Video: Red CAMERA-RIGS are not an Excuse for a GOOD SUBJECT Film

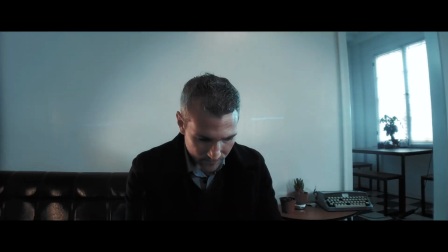14:11 I always had a bit of a kicker that could add some separation to my subject, especially when it comes to a phone, because I didn't really have the option to have a shallow depth of field, so that separation had to be created with lighting instead. So on the left side, I had a warm kicker with a more daylight highlight on the opposite side,
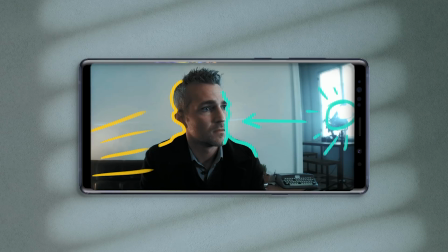14:27 and then I wrapped that light around with an LED panel that gave me a little bit more frontal light for the subject's key.
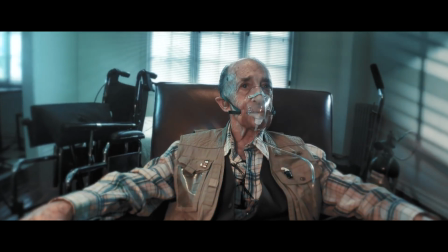14:32 And as you can see, I kind of kept this idea for most of my setups and my close-ups especially.
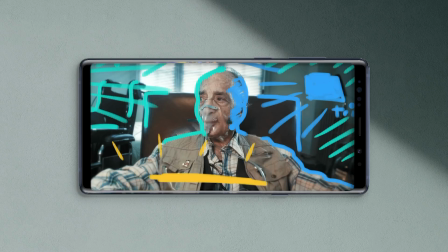14:36 So we have again some kickers, and then we have some sort of third light that gives a key for our subject's face.
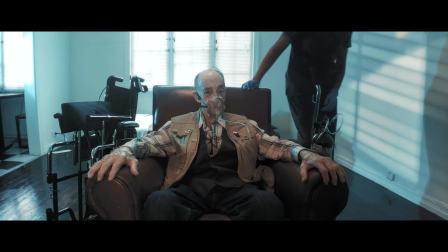14:41 One was an orange tungsten balance ice light, and then a blue gel ice light for the flickering of the TV.
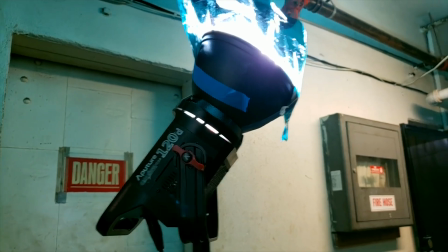14:47 And in most of my setups, my 120D was actually mostly used to create ambience,
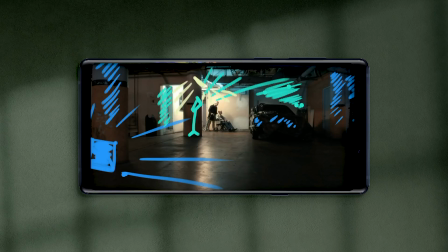14:51 so I would direct it towards the ceiling or a wall, and if placed behind our subjects, I can add a nice layer of dimension to the background,
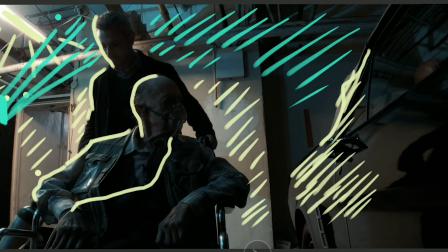14:57 especially while keeping our subjects clean or with a kicker that has that same light. Then with some coloring touches, music, Foley, dial-up recordings, the short was complete.
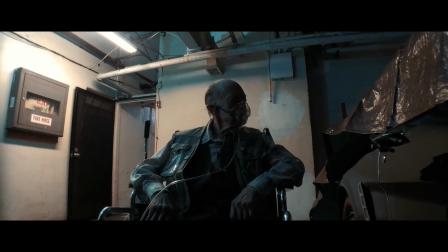15:06 So I hope you enjoyed this project. It was a ton of hard work, but I'm so happy that I get to share with you and talk about it.
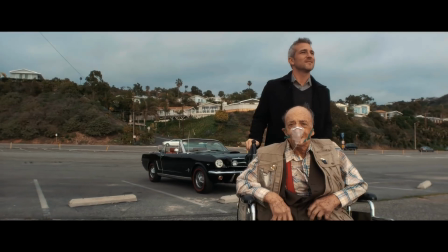15:14 I hope this has inspired you to shoot something. You know, it's hard to get past the many obstacles that your mind can put in front of you.
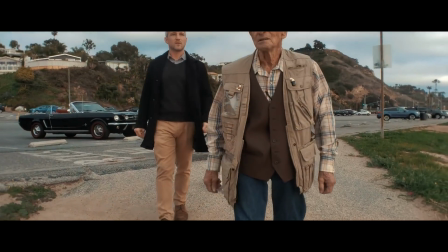15:20 You shouldn't let anyone, especially yourself, be in the way of you expressing your unique perspective of the world. So I hope that you enjoyed this video. My name is Chris Strini for Chris Art, and I will see you next time.
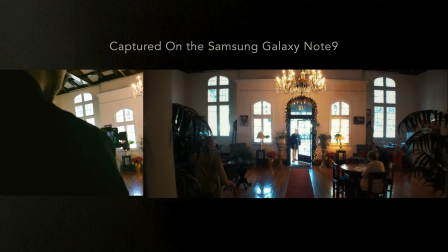15:34 I wanted to thank again Samsung for partnering with us on this video. It was honestly such a ton of fun.
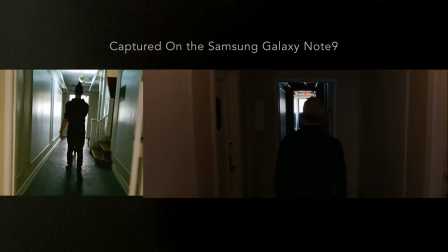15:39 I hope you enjoyed it, and I hope you enjoyed this episode.
Let's go for a ride.
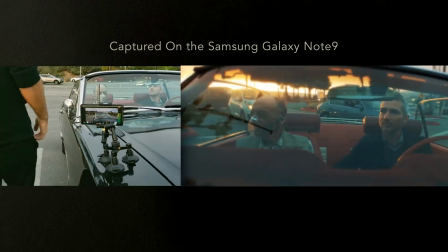15:44 And of course, thank you to you. Thank you for watching. Thank you for all the support. All right, that's it. It honestly means so much to me. See you in the next one.